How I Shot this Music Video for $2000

Do you mind? I know you see me trying to record this video.
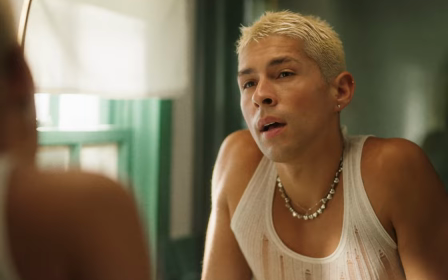(0:08)
What up y'all, my name is Benji, I'm a DP from Tulsa, Oklahoma, and today we're gonna be breaking down how I shot this music video on a $2,000 budget.
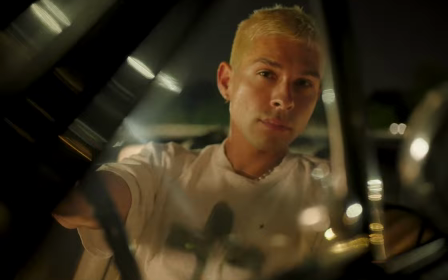So first we're gonna be going over the pre-production side of things, cause I was DP director and producer on this, so if that's boring you can just skip ahead to the cinematography part. So as far as pre-production, I use an app called Milanote. This pretty much just allows me to put all my thoughts in one spot so the rest of the team can see.
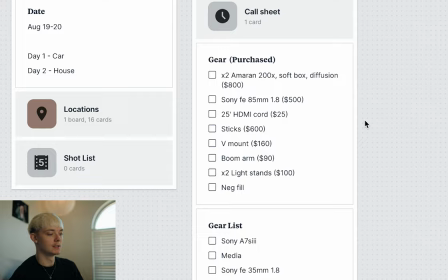(0:40)
I'm not gonna lie, I spent most of the budget on gear, as you can see. The two feet tall is the only way I was able to pull this off because I had a bunch of my friends who were talented filmmakers come and help. So the client, Nando, he reached out to me on Instagram and we met for coffee and then we started discussing what him and I's vision for the video was. And he told me he didn't really want anything story-based as much as he just wanted cinematic visuals.
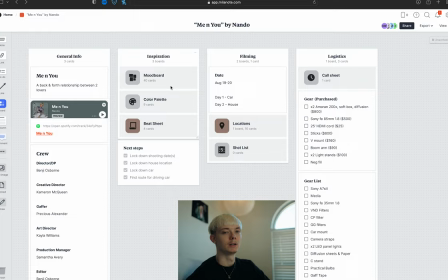(1:04)
And we kind of agreed to make it like an 80s, 90s themed video. So for this show, we actually spread it out over two days just to make it a little bit easier.
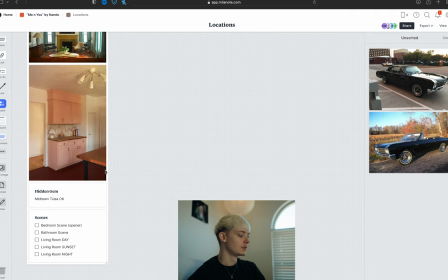(1:12)
So we kind of knew that we wanted to do a car scene and then do something in the house. So we looked through a bunch of B&Bs and we finally found what we liked.
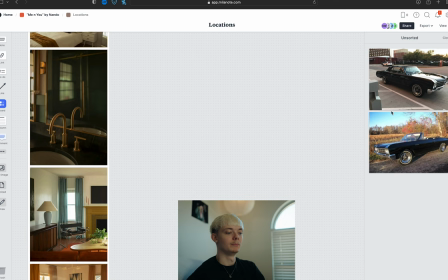(1:20)
Kind of that mid-century modern look. And then Nando also found this dope drop-top Buick.
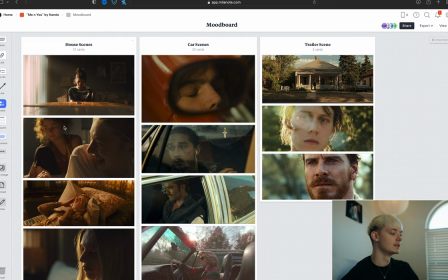(1:26)
And so we used that for the car scenes. and then after that I just pulled some stills off shot deck and this is kind of gave me and the rest of the crew some visual references of what I was hoping to go for and originally we was gonna do a trailer scene but
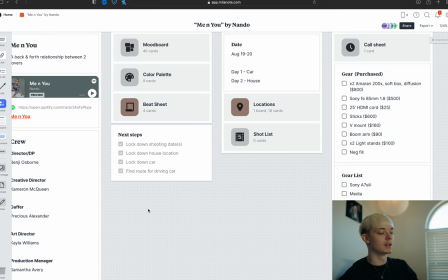(1:41)
we couldn't find a trailer so we just kind of so after that we locked down some shooting dates and then booked a B&B
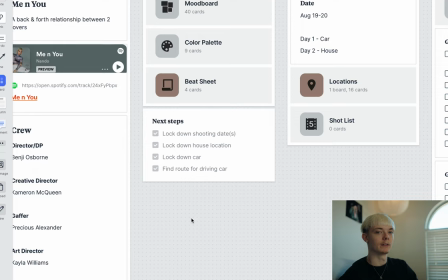(1:48)
in the car and all that was left after that was just to find a route to drive the car along so I just kind of went out and drove around and find some spots that I liked and then also paid attention to when lighting was best and what direction we could shoot so that way on the day we wouldn't be rushing to fight in sunlight so gear wise we shot it on my a7s3 and two lenses the sony 3518 and 8518 and the reason I chose this is because it's
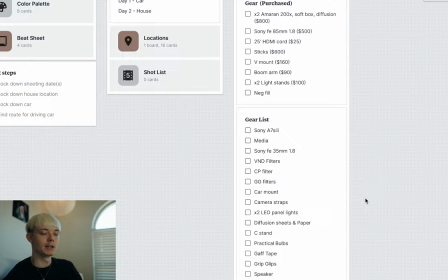(2:12)
the only two lenses I own and then I used glimmer glasses diffusion to kind of knock that digital edge off and then lastly I decided to shoot it in 155 which is pretty close to the Alexa mini open gate look it's kind of a good in between between 16 by 9 and 4 by 3 okay now we get into the fun stuff you
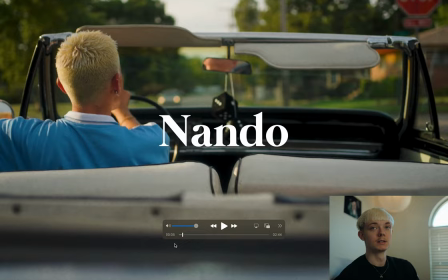(2:35)
good so day one of shooting we did all the car scenes and and this is where my key girl Spencer really got to shine because we mattered five thousand dollars worth of camera gear on a sixty dollar mount from Amazon so I started with these shots from behind because the sun was still
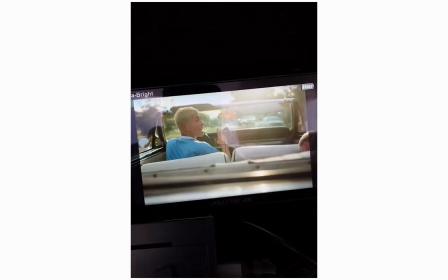(2:53)
pretty high and I wanted to wait till it got a little bit lower to do the shots of his face and by the way during this shot I'm laying down in the back seat right here with an HDMI cord running to a monitor but you gotta make it work so once the sun
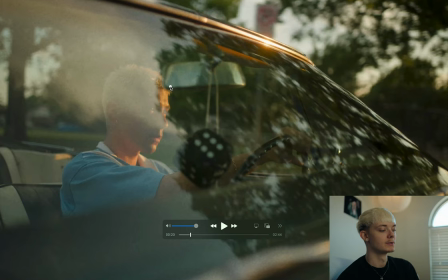(3:07)
got a little bit lower we flipped it around to do the shots of his face and when we first put the camera up we was getting this real bad reflection from the windshield so I put a circular polarizer on and that's pretty much just something to knock down reflections so I try to
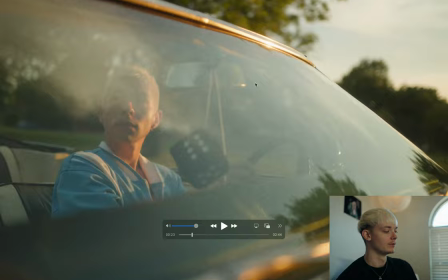(3:20)
get him to drive north as much as possible so that way the sun would just kind of wrap around his face just a little bit and then you get all
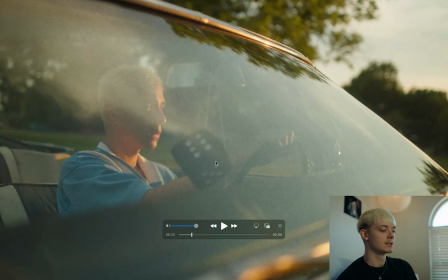(3:27)
these cool reflections from the trees and the sun so really this one's all about scheduling and knowing what time and where to drive
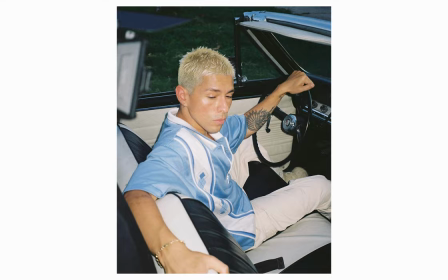(3:34)
to get the best lighting so after that we hurried up and got the camera on sticks and the theme of this music video by the way is like a back and forth between lovers so it's kind of showing him going through the motions and going back and forth like should Should I go
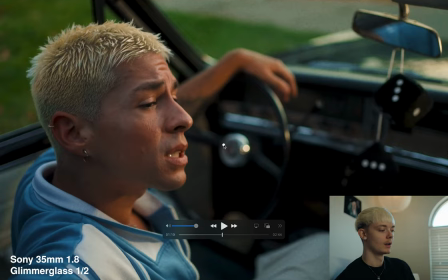(3:47)
see him? Should I not go see him? But it really wasn't a storyline as much as it just kind of was interpretive visuals. All right, so for this shot, we had Sticks kind of over the shoulder looking down on him. And he was looking at somebody just off screen to give him an outline.
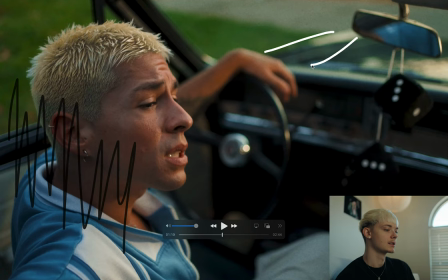(4:02)
This shot was pretty simple lighting-wise. I just had somebody Hollywood, some neg over here. And then I had my gaffer, Hollywood, the tube light off camera right.